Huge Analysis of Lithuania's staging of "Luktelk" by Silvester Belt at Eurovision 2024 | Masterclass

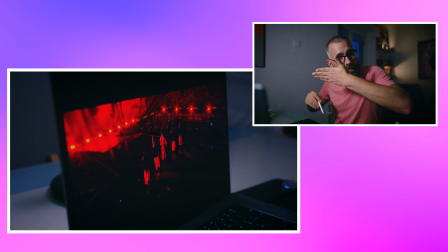949s
you can easily see how far they are from the screen how actually in this in this frontal shot how it looks that it's just like this behind them right so this is the because it's very tall it's very big the perspective is different is the is this fata morgana effect you know like
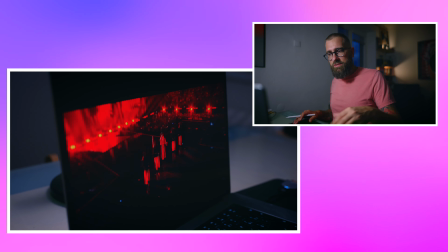964s
uh this is what it is this is this is the big downside of big screens they would do better if they do the choreograph a little bit more in front it would look much better much better they will give it a more space it can be a little bit blurred it can they
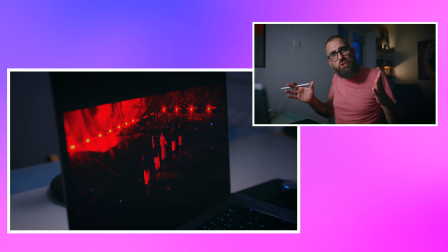979s
can work with these details and they it would feel even more spatial in my this is like this is this will be better this would be really better of course they would lose this top shot even though which I think just worked like two times three times with very specific moments in choreography
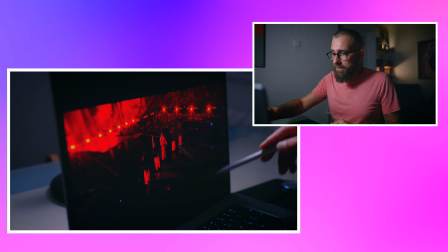995s
so who for example like portugal very likely was using this and the reason was that they give
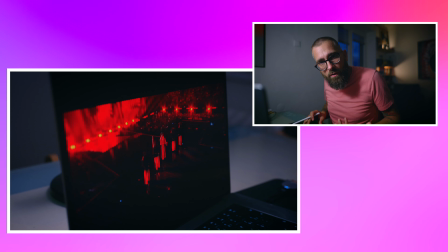1002s
the space to everything and that's why it looks so good it was very clever it was because they understood the perspective so many and i think i can tell it here but it's issue of many many choreographies and many many
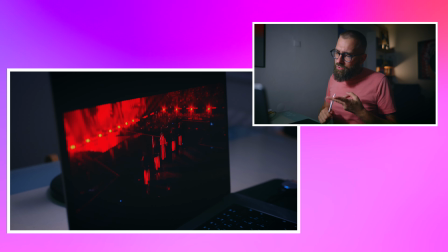1019s
stagings including czechia including not really ukraine you can't play it very well but recently
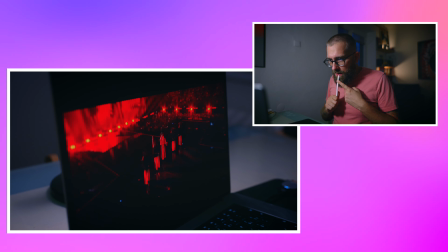1024s
I was doing who
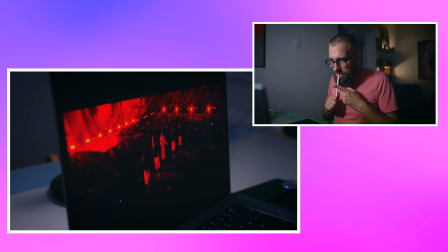1029s
was it oh my god well check it I don't I now cannot remember but there
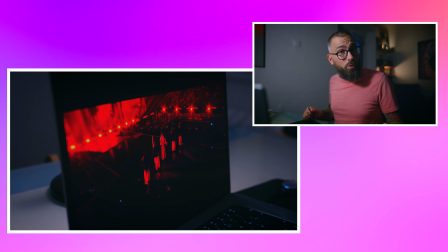1035s
were more for it but for example also Greece which they had
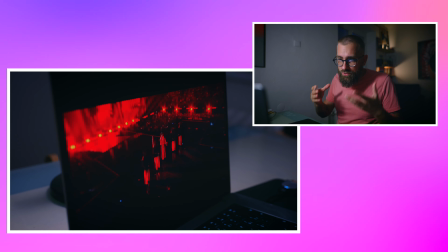1039s
in my opinion kind of concept at some moment on stage but
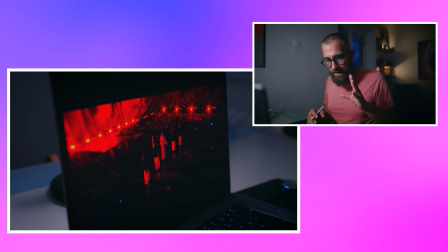1045s
they forgot completely that first idea where it needs to happen it's the camera
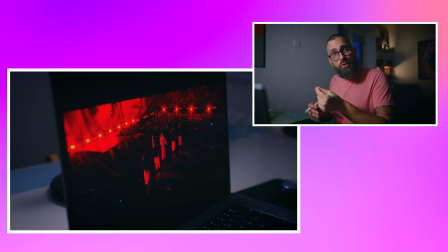1050s
camera movement and edit this is where you start this is actually where you start even it
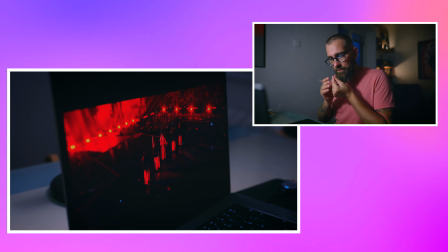1055s
maybe makes no sense but who starts with this basically who starts with the idea how i want it to really look
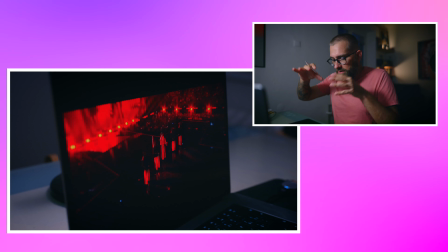1063s
as the outcome then they create the staging for the cameras if you create a staging
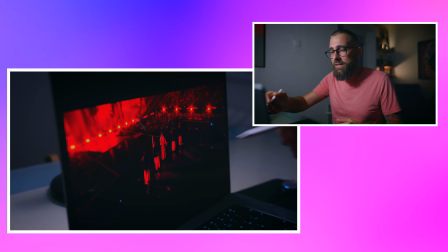1068s
and then you add cameras to find it you do exactly those mistakes you do mistakes because
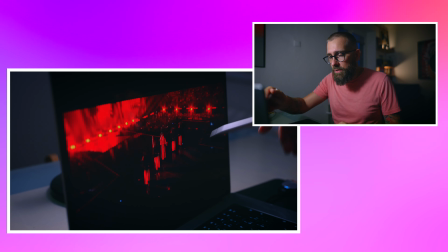1073s
you forgot about the perspective you forget about where to place your artist to have the best picture what fits them and it's too late and then then those i know it's maybe for you not a mistake because the lights working everything in here but imagine how much better it would look because also you put up you can add the more of the power of those boxes and so on but uh this is when you do more
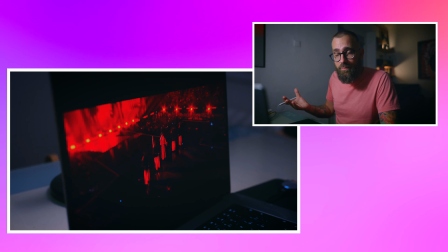1097s
like a choreography then and then you're thinking how you edit it and make it with the camera switch this song it's very straightforward with the editing and they do
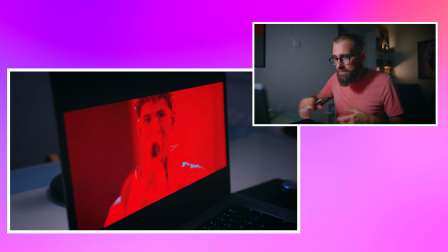1105s
it very well in the editing like 100 percent also with those effects so it works tempo dynamics works in that very well
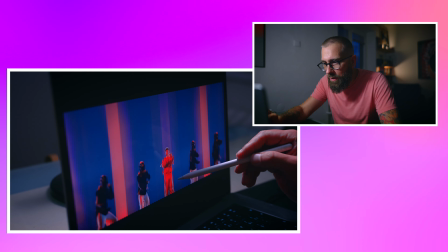1114s
imagine when they are you know how it seems it seems like it's like one meter behind them right imagine they are another
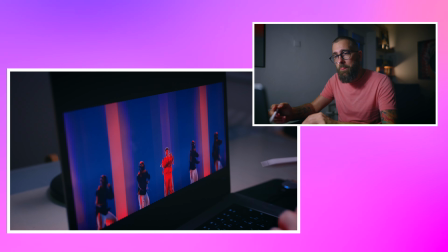1119s
four meters in front how bigger how actually more
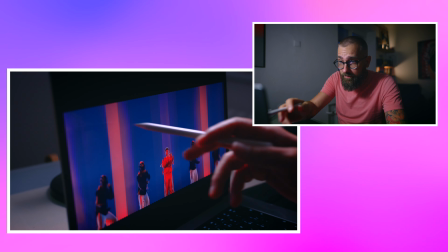1124s
cool it would look even though i like this for example this framing it's really really good i like
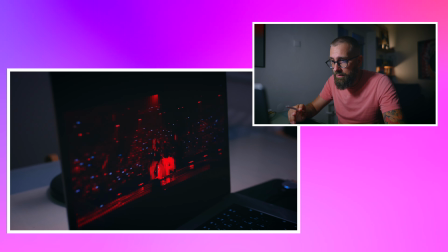1132s
it it's uh it looks really good really also the choreography is good
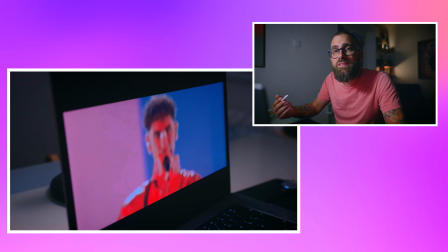1137s
it's very simple you know simplistic but this this is a good idea nice
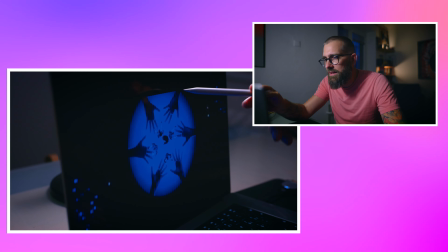1143s
and again this reduce realistic top shots what do
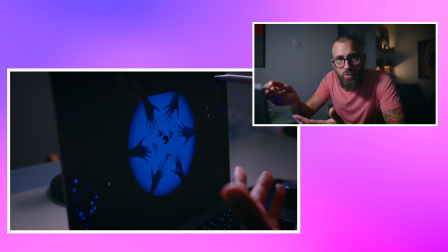1150s
you want to say you are dancing song or you're telling me some story or it's technical
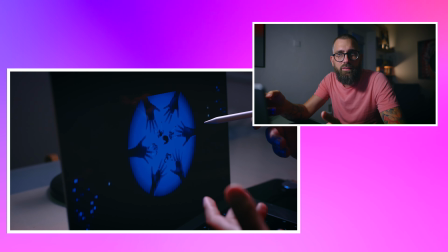1156s
don't complicate it it's you have three minutes to sell it
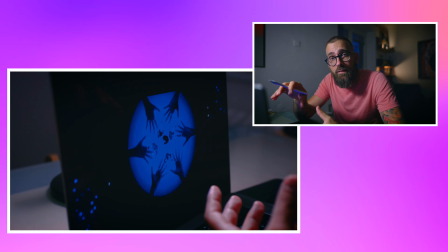1161s
you have three minutes to sell something be straightforward be clear
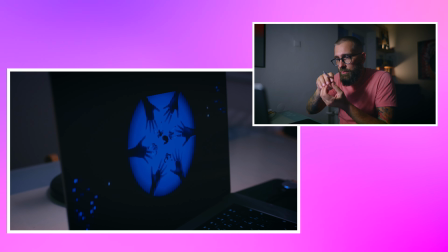1167s
and then enhance one thing in here you are chasing too many too many rabbits even
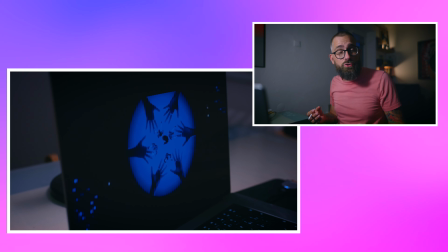1172s
not that many as on some other countries but you're still chasing them and it
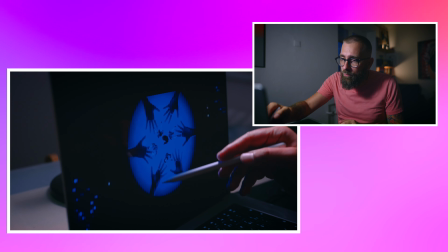1179s
doesn't work do effect instead of hands and something be still you know
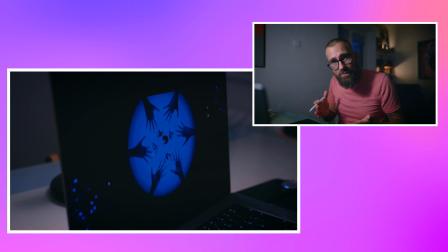1184s
stay in the same space don't change it don't change the houses it's confusing
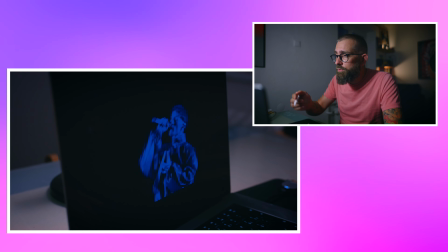1190s
although he was lost in here because he was in shade nice I